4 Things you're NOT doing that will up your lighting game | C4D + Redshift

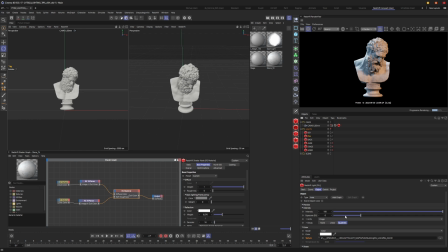[16:30]
So, and I'm actually going to bring this fill light down to 6. Whoops, that is not 6. Down to 6. There we go. So the fill light's doing, it's doing its job. It's filling in the shadows, but this is giving us much better information than just changing to the temperature itself.
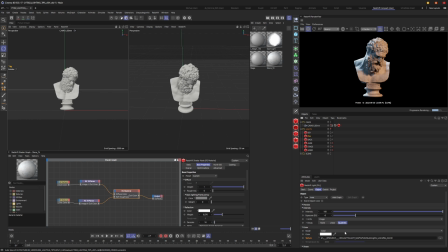[16:49]
Because if you change it to just the temperature, you're getting pretty much just a full color of what the temperature is, which helps for sure.
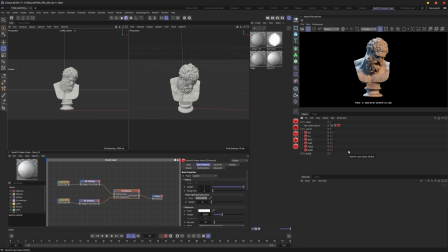[17:01]
It's much better than just keeping it at default. But at the same time, this is a huge step up from that. So this is really going to help you in a lot of situations and scenarios. You can also put a plane with like the little bounce reflector there. Tons of stuff you can do with this. So this is already looking really good.
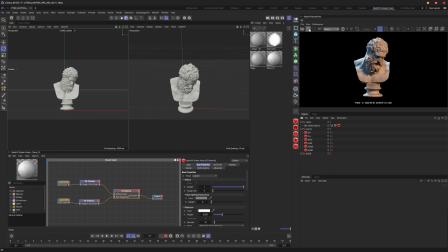[17:21]
Now, one other thing I want to cover is and kind of in the same vein as the light maps, and this is tip number 3, is gobos. Now, gobos are
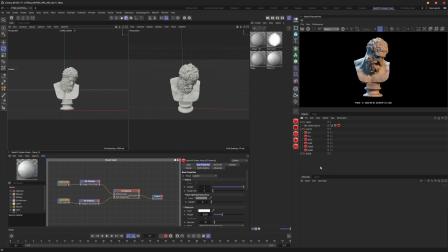[17:36]
more of a stylistic choice depending on what your scene is or what your scene calls for, what your shot calls for. But gobos are awesome. I love using them.
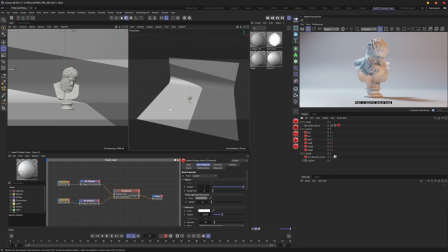[17:45]
So what we want to do is, first of all, we want to get let's go ahead and light our stage here.
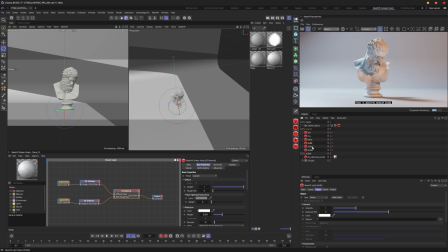[17:52]
And one thing that I wanted to just kind of a little bonus tip here, if you add in a dome light and you set it to, you stop it down to, let's say, about 2, right? Under here in the color, you can also use temperature as well.
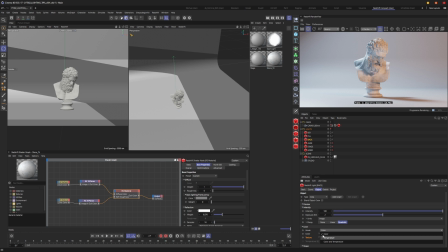[18:12]
It doesn't have a temperature slider or temperature section where you just choose it on the dome lights, but it does have an option to choose the color from a temperature. So if I go here and I change this temperature to,
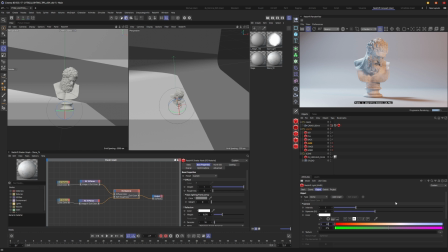[18:29]
we want this to be cool, so we'll do 8,000, which is a good number.
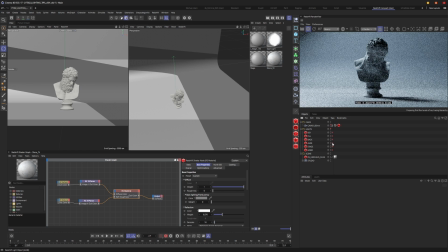[18:34]
I'm going to turn all the other lights off but the ambient light here. This is our ambient light, okay?
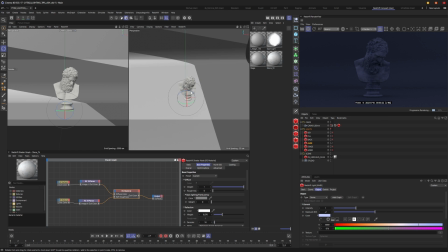[18:40]
This is a huge help because this really helps fill in those areas, because nothing in life is 100% dark, right?
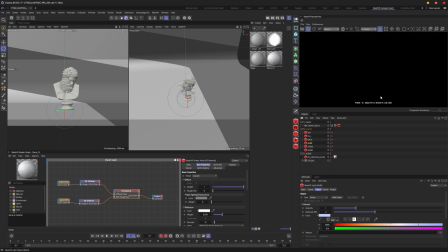[18:51]
If I turn this light off, this is not real life, right? So adding this ambient light into your scene is also really going to help, and you'll see right now what I mean by that.
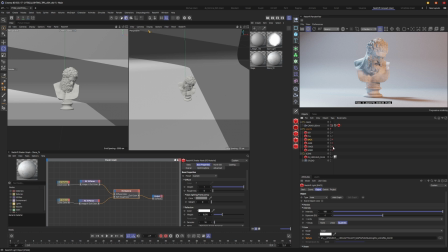[19:03]
So if I have I'm going to turn this backlight off actually and turn my stage light on because I have the stage back here lit.
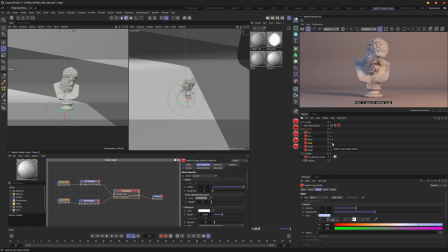[19:11]
If I turn my ambient light on, you'll see how much that fills in, and it almost feels like a warm day, right? Like an outside shot. If I turn my ambient light off, this isn't bad, but the shadows are a lot more dense.
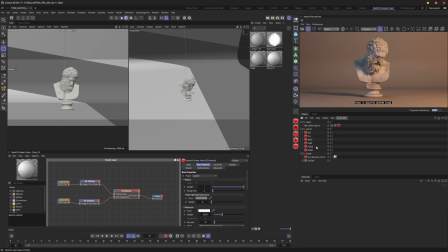[19:30]
The information that you're getting, it could always be better, right? We say CBB, right? Could be better. So what I want to do is I want to turn this ambient light on to help fill in some of that information and just give us a really nice, cool light, right? Juxtaposed to in contrast to the warm light. So that being said,
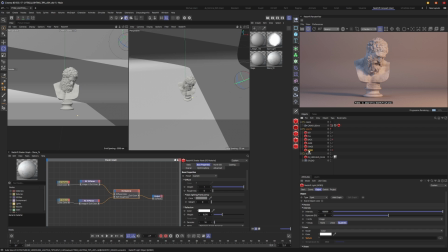[19:52]
getting into Gobos, what we want to do is we want to take our Gobo light, and you want to make sure that when using a Gobo texture, that you are using it on a spotlight. And if you don't know what a Gobo texture is, basically it's a texture, it's a map, a light map,
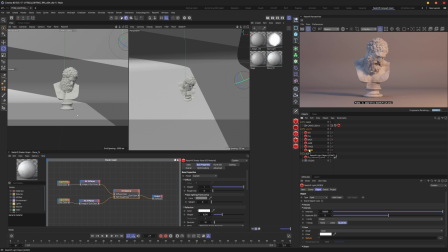[20:09]
similar to a light map, and it's just a black and white texture that mimics objects occluding light to create shadows. Okay, so, and you can also use actual objects to 3D objects to create those Gobos, but for now we're just going to cover the Gobo textures.
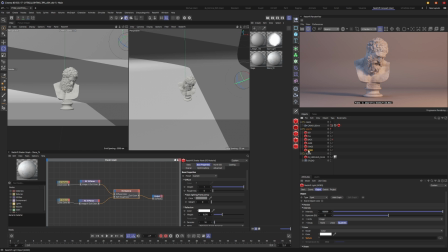[20:27]
So if I go into my Gobo light that I have set here, and I
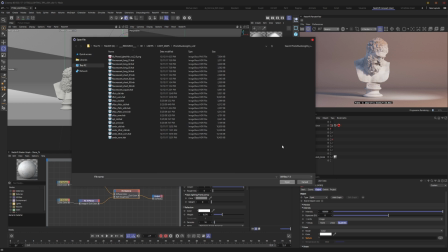[20:35]
go to my actually I have it pulled up here, let's do that.